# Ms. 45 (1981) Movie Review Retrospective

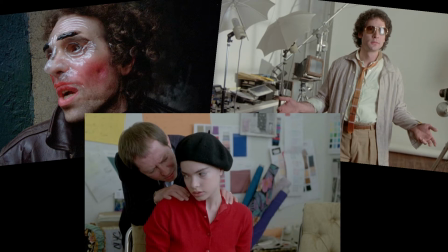7s
There's nothing quite like watching vile scumbags get their comeuppance, and there's nothing quite like the gritty, raw,
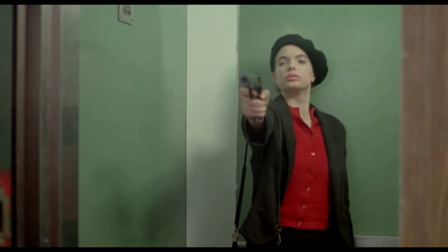15s
70s, early 80s style rendition of watching victims of abuse,
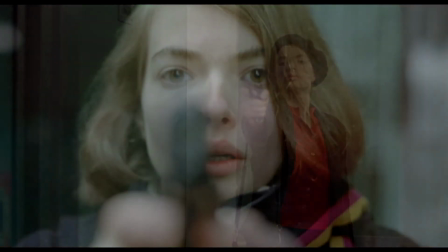20s
violence, and emotional trauma get revenge on said vile scumbags.
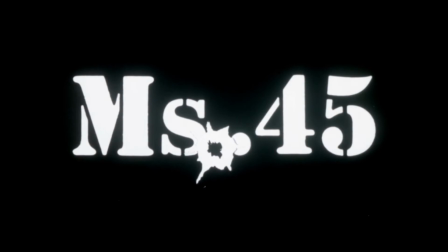25s
One of the lesser discussed and noted films in this revenge genre is 1981's Miss 45,
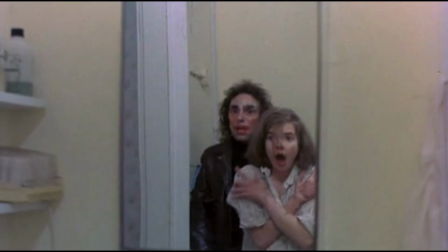32s
a movie that's as good, if not better, than similarly themed iterations.
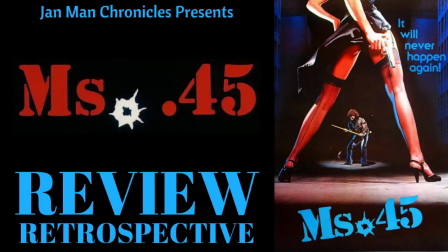38s
Hey everyone, this is Jan Man, and this is a look back at Miss 45, directed by Abel Ferrara.
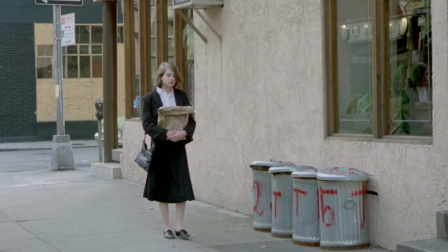47s
the plot of miss 45 is quite simple a young woman thana
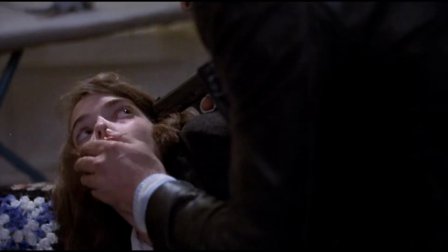52s
walks home from work and is suddenly pulled into an alleyway raped in broad daylight
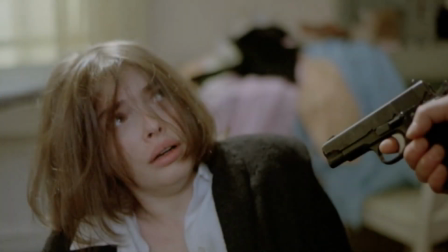58s
and upon returning home finds that another man has broken in and she is raped
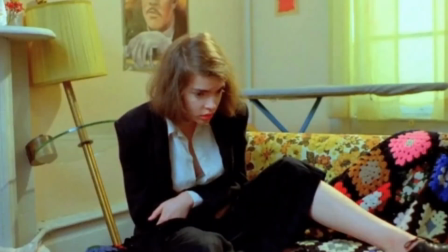64s
again emotionally traumatized she enlists the help of a 45 and is out
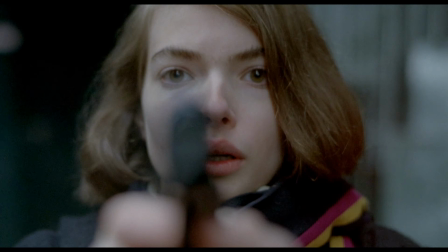70s
for revenge on any man who remotely seems as though he has or will take advantage of a woman or use sex as a weapon.
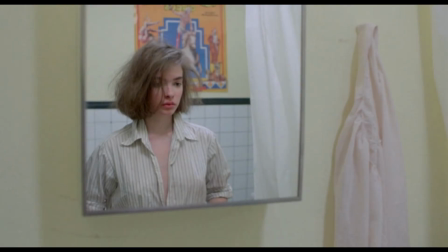78s
There are several factors that make this movie stand above so many other revenge movies of this type.
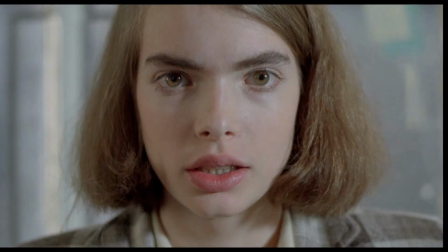85s
First and foremost is Zoe Tamerlus who plays Thanna aka Miss 45.
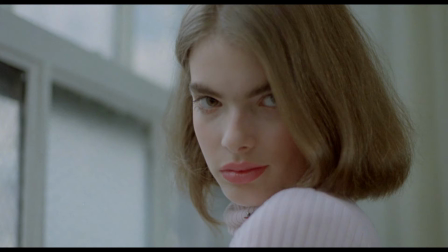92s
Not only does she have this magnetic screen presence but the character is also mute which means all the acting has to be done through expressions,
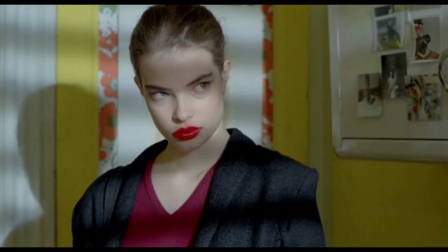101s
gestures, and the eyes. Therefore, it makes the performance and ability to command viewers' attention all the more impressive.
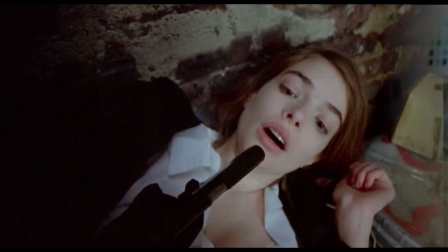110s
Her transformation from a meek seamstress to a victim of an ugly double rape to stone cold killer,
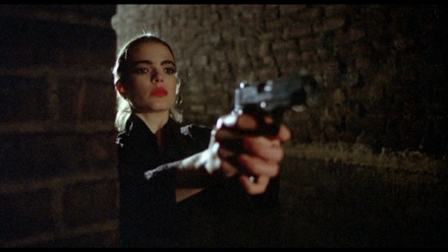117s
going so far as to even kill innocent men en masse, is remarkable.
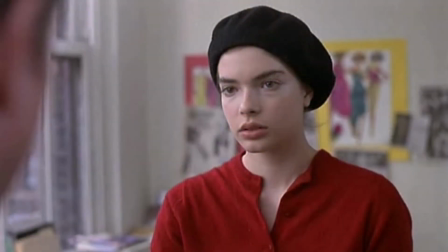123s
And equally remarkable is that Tamerless was only 17 years old while filming, although as the movie progresses,
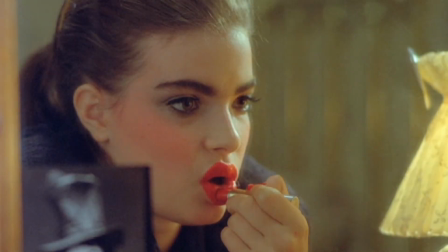130s
and with the application of makeup and provocative attire, her physical age range seems to increase as though she were nearly 30 years old.
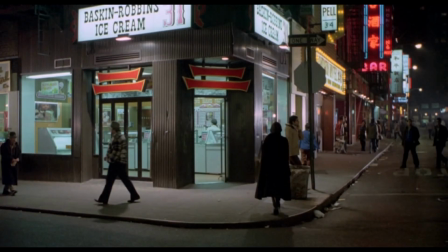140s
Another strong factor benefiting this movie is the New York City setting.
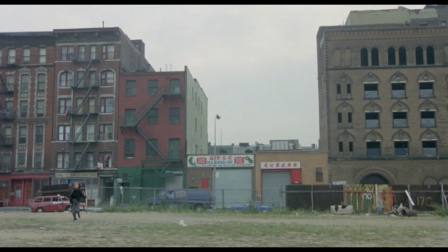145s
It's grungy, gritty, disheveled, and consequently fittingly unnerving given what happens to thana and her subsequent acts the camera work also has quite a
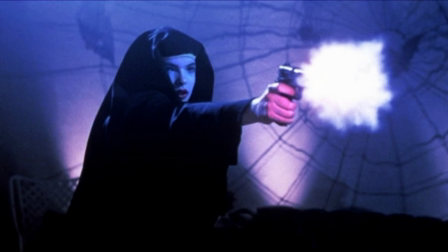157s
bit of style particularly for the movie's finale in which thana attends a costume themed party dressed
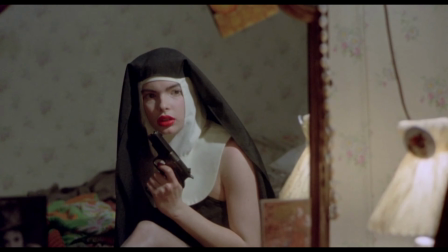164s
as a nun with bright red lipstick and visible lace stockings underneath by this
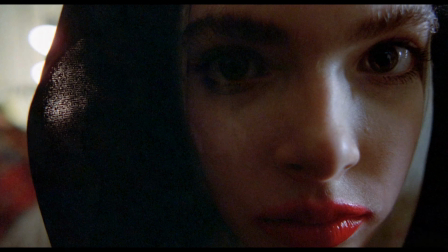170s
point her trauma combined with desensitization to killing peaks with her going on a mass shooting spree of men even if they are innocent.
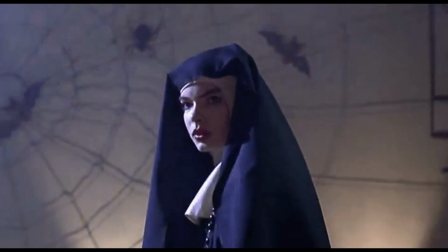179s
The slow motion, close-ups, and changing color hues,
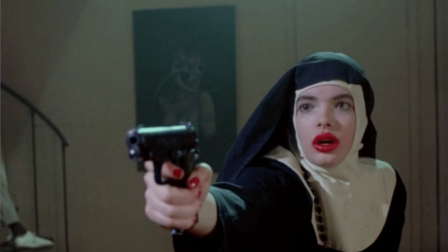183s
tones, and timing captures both a surreal and nightmarish scene.
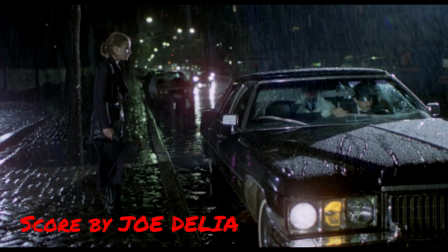189s
The cinematography, combined with a score composed of various punchy horns or brass instruments throughout the movie,
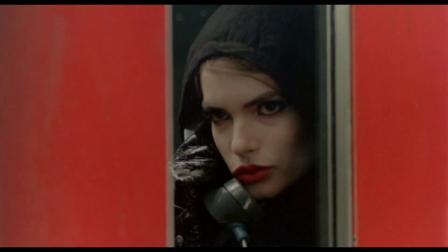197s
gives it a unique, clearly artistic look and feel.
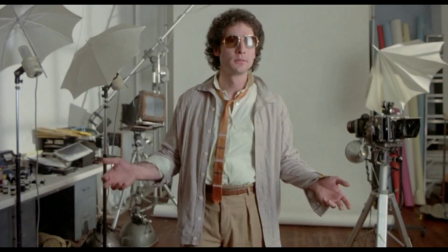202s
While the acting and a few lines delivered by some aren't exactly award-winning,
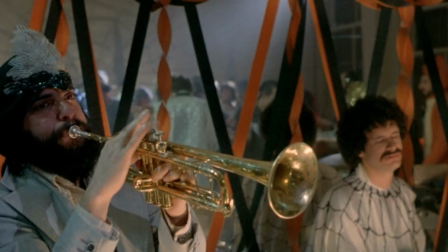207s
and the costume party itself, prior to Thanna going on her mad shooting spree at the end, is a bit outdated,
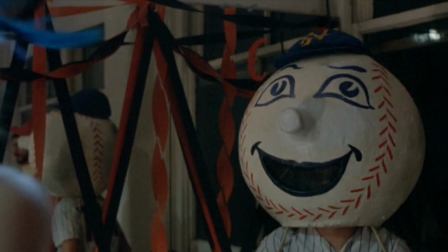215s
if not inducing an unintentional snicker or two.
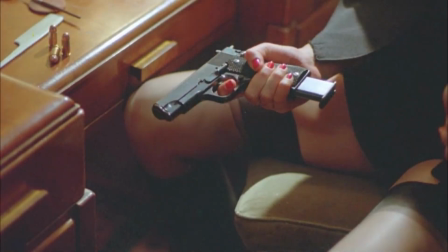218s
Miss 45 is a solid revenge film that deserves credit for its overall artistry and a memorable,
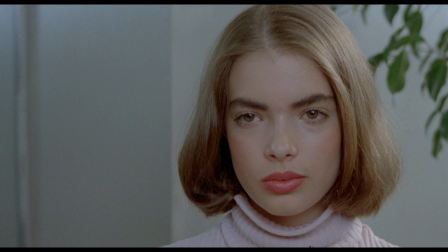226s
entrancing, multi-layered performance from Zoe Tamerlis, one that seemed custom-made for her.